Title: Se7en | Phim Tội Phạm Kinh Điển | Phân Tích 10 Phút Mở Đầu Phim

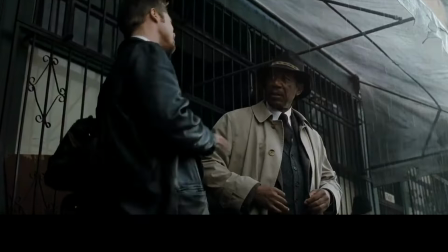Ta có thể thấy Mew có tính cách khá là gây gỗ và hiếu chiến Được thấy ở đa số nhân vật trong phim này Đây là hệ
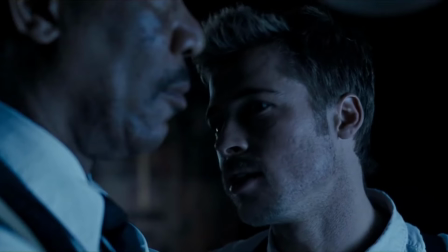quả của việc tiếp xúc với tội phạm quá nhiều Khi những con người mang nhiệm vụ là thực thi công lý Họ luôn phải đứng giữa
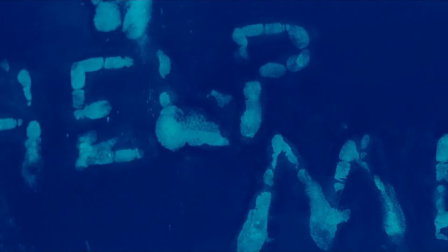danh giới Giữa sự tốt đẹp và bản chất xấu xa của xã hội Mặc dù là họ có thể là con người chính trực Nhưng mà sự
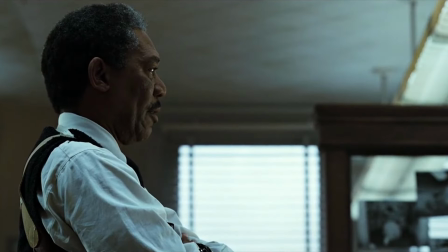tồi tệ luôn hiển hiện trước mắt họ Ngày qua ngày Họ phải tiếp xúc với những điều đen tối nhất của xã hội Trong một thời
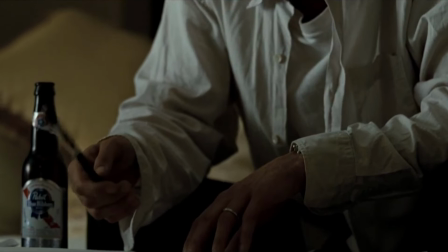gian dài Dần dần ảnh hưởng sâu sắc đến tính cách và tâm lý con người Dẫn đến sự cọc cằn cho
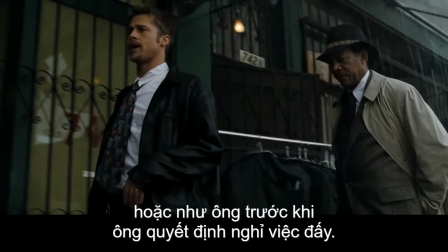tâm hồn Đấy là lý do vì sao hầu như Những con người trong bộ phim này đều nói chuyện Một cách rất thô lỗ
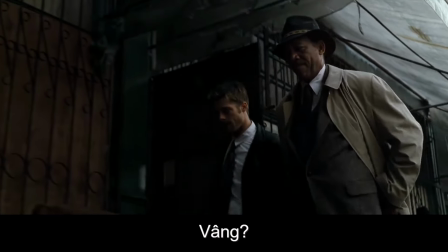Thêm cả hiệu ứng thời tiết nữa Cơn bão luôn là biểu tượng của những điều xấu Nhà làm phim muốn khiến cho người xem thấy rằng Đây là một nơi thực sự tệ hại
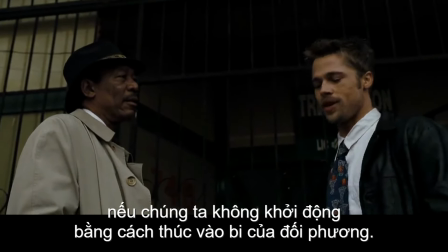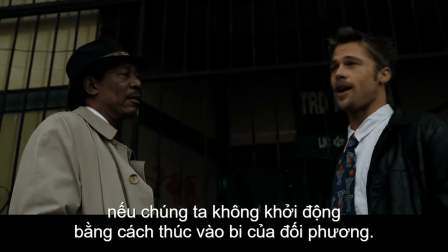Mew tiếp tục công kích và thể hiện cái tôi nhưng mà Somerset không hề quan tâm.
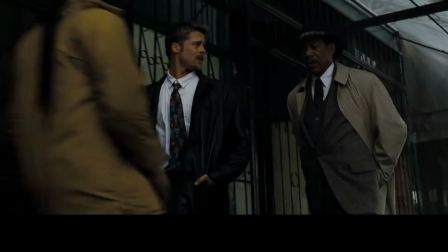Thật ra là từ đầu phim đến giờ, chúng ta đã nhìn thấy rất nhiều số 7 được nhà làm phim khéo léo thêm vào.
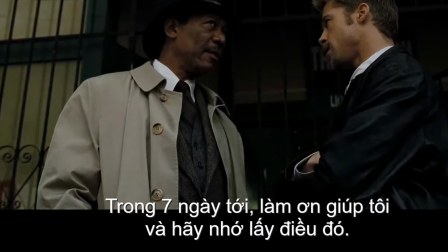Và đây là con số 7 đầu tiên được Somerset nói ra.
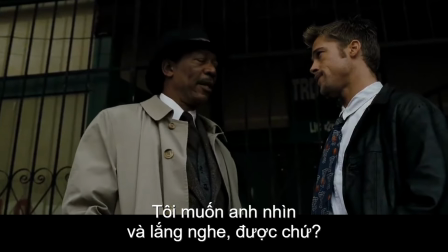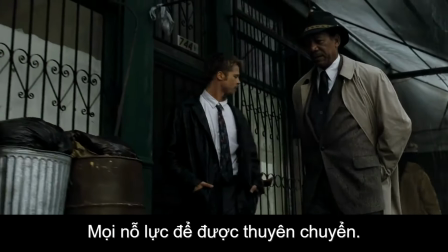Qua cuộc nói chuyện này, chúng ta biết được hai vị thám tử này có tính cách hoàn toàn. toàn trái ngược nhau.
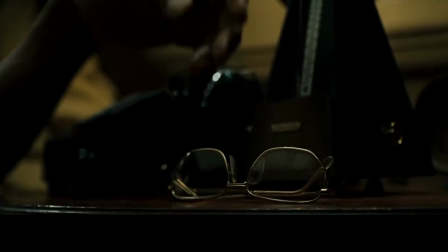Somerset đang cố nghỉ ngơi và thư giãn, nhưng mà những âm thanh ồn nào bên ngoài không ngừng xâm chiếm không gian của ông, khiến ông hơi khó chịu, như ông ấy đã có cách để ổn lịnh tâm lý.
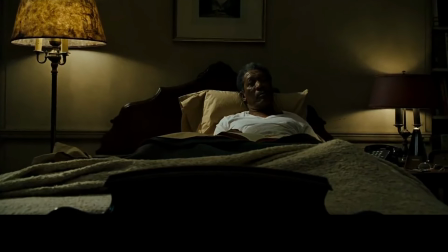Có lẽ là ông đã quá quen với sự mệt mỏi này rồi, và ông ý thức được rằng cuộc đời là bề khổ.
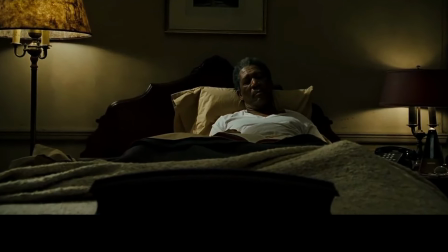Đây là lý do vì sao đến tuổi này rồi mà ông ta không kiếm cho mình một người bạn cùng dường. Ông không muốn một đứa trẻ nào được sinh ra trong sự buồn bã của thành phố này.
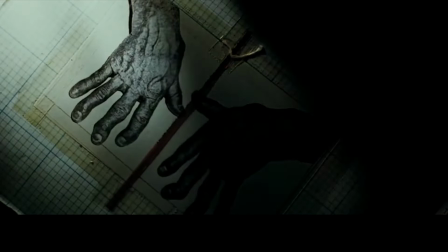Ngay bây giờ, chúng ta đến với đoạn intro của bộ phim, và nó cũng không kém phần lôi cuốn.
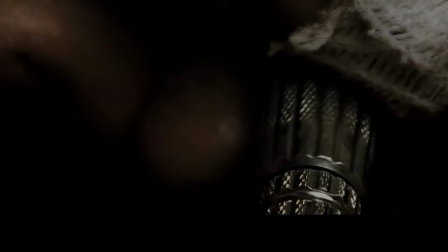Hình ảnh và âm thanh làm ta thoáng mướng tượng đến một thế giới của sự đau đớn và điên loạn, đúng chuẩn với phong cách của David Fincher.
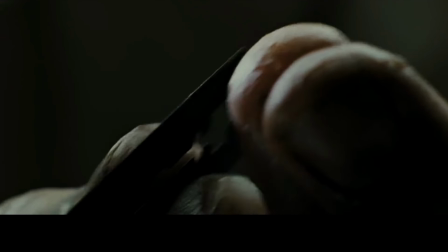Ta thấy ai đó đã dùng lưỡi dao lam để cạo đi dấu vân tay của mình. Một cuốn sổ ghi chú thể hiện là có người bị ám ảnh tâm lý.
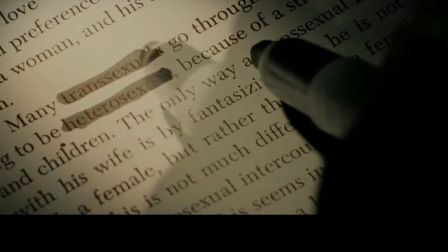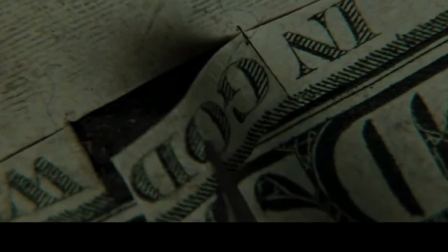Từ gót bị cắt ra khỏi tờ đô la là một điểm nhấn, cho ta thấy được là tín ngưỡng có vẻ là một điều quan trọng trong bộ phim này.
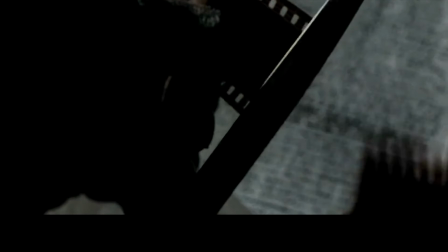Điểm báo rằng chúa sẽ có ảnh hưởng ít nhiều đến nội dung và diễn biến của toàn bộ phim.
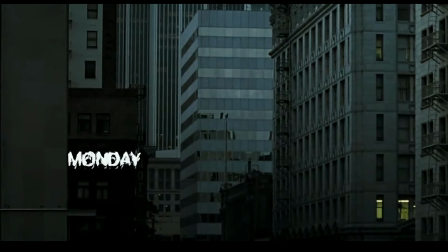Ở phân cảnh này, tiếng coi ưu tiên vào sáng thứ 2 đầu tuần mang đến cho người xem một cảm giác rằng chúng ta chuẩn bị có một tuần bất ổn.
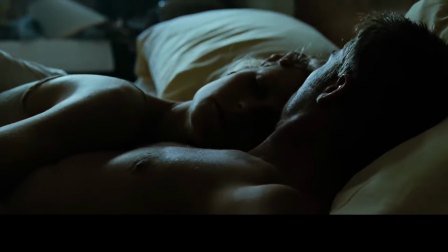Sau phần intro, người xem tiếp tục được giới thiệu về đời sống riêng tư của Thán tử Mew.
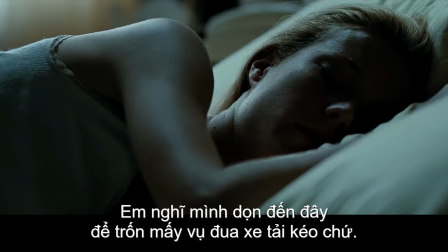Đoạn thoại này cho chúng ta thấy họ mới chỉ chuyển đến đây sinh sống.
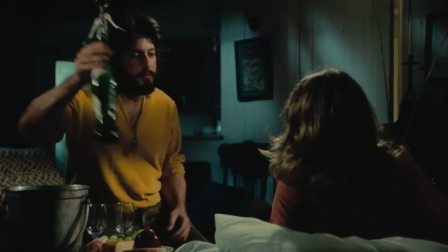Có thể bạn chưa biết Frank Subico là một cảnh sát chính trực Ông này nổi tiếng với biểu tượng của lẽ phải Và Mew đang ví mình như là Serbico
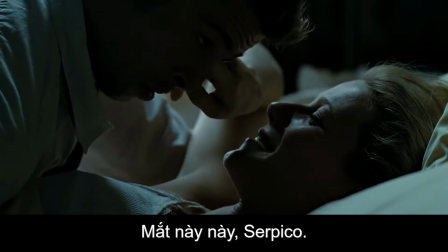Đây là một trong những cảnh hiếm hoi thể hiện tình yêu trong bộ phim này Khi Mew ngủ dậy,
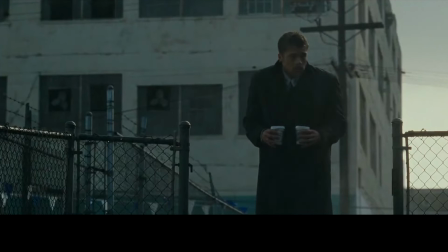anh ta vội vàng nên là không kịp tắm Nhưng mà không sao vì anh ta thích tắm mưa hơn Somerset đã chuẩn bị kỹ càng mọi thứ đầy đủ cho một ngày làm việc mới
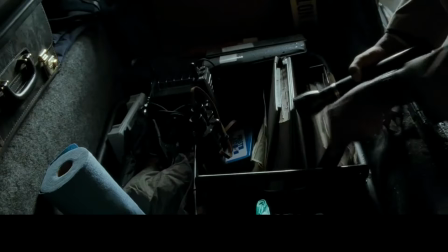Mew thì đã chuẩn bị 2 cốc cà phê Chắc có lẽ là để trục lỗi cho thái độ vô duyên thừa thái của ngày hôm trước
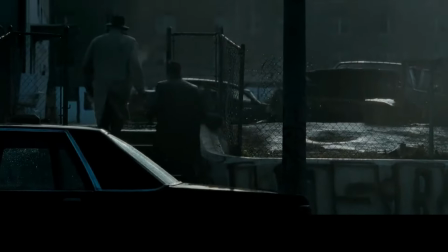Nhưng mà rất tiếc, trong mặt tao có giống như đang thèm cà phê của mày không?
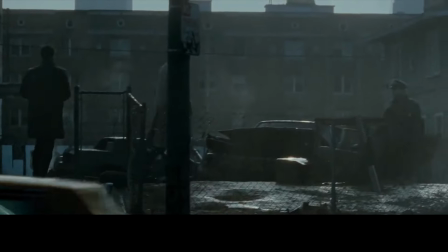Khi xem đến đoạn này, mình lại có một cảm xúc Đó là hầu hết những nhân vật trong phim này luôn làm nhau khó chịu
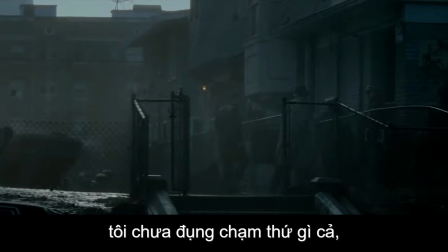Trong khoảnh khắc này, chúng ta nhận được một tin vui Đó là một cái xác chết đã được tìm thấy Những gì tiếp theo ta thấy là cuộc trao đổi vui vẻ đến từ những con người yêu thương nhau
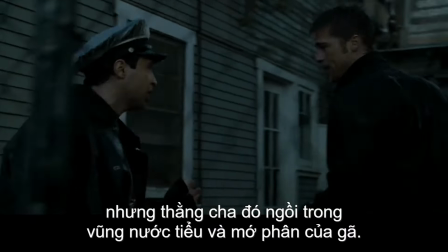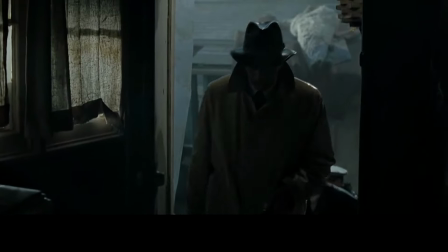Somerset như thường lệ đã đặt ra những câu hỏi
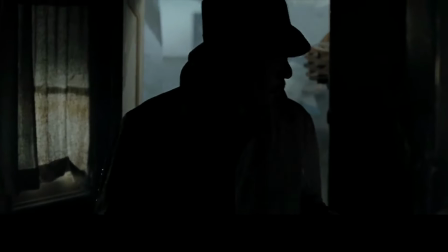Thật ra ý của câu hỏi này là Tại sao mày không tin rằng nạn nhân đã chết Mà cứ thích hỏi đi hỏi lại thế hả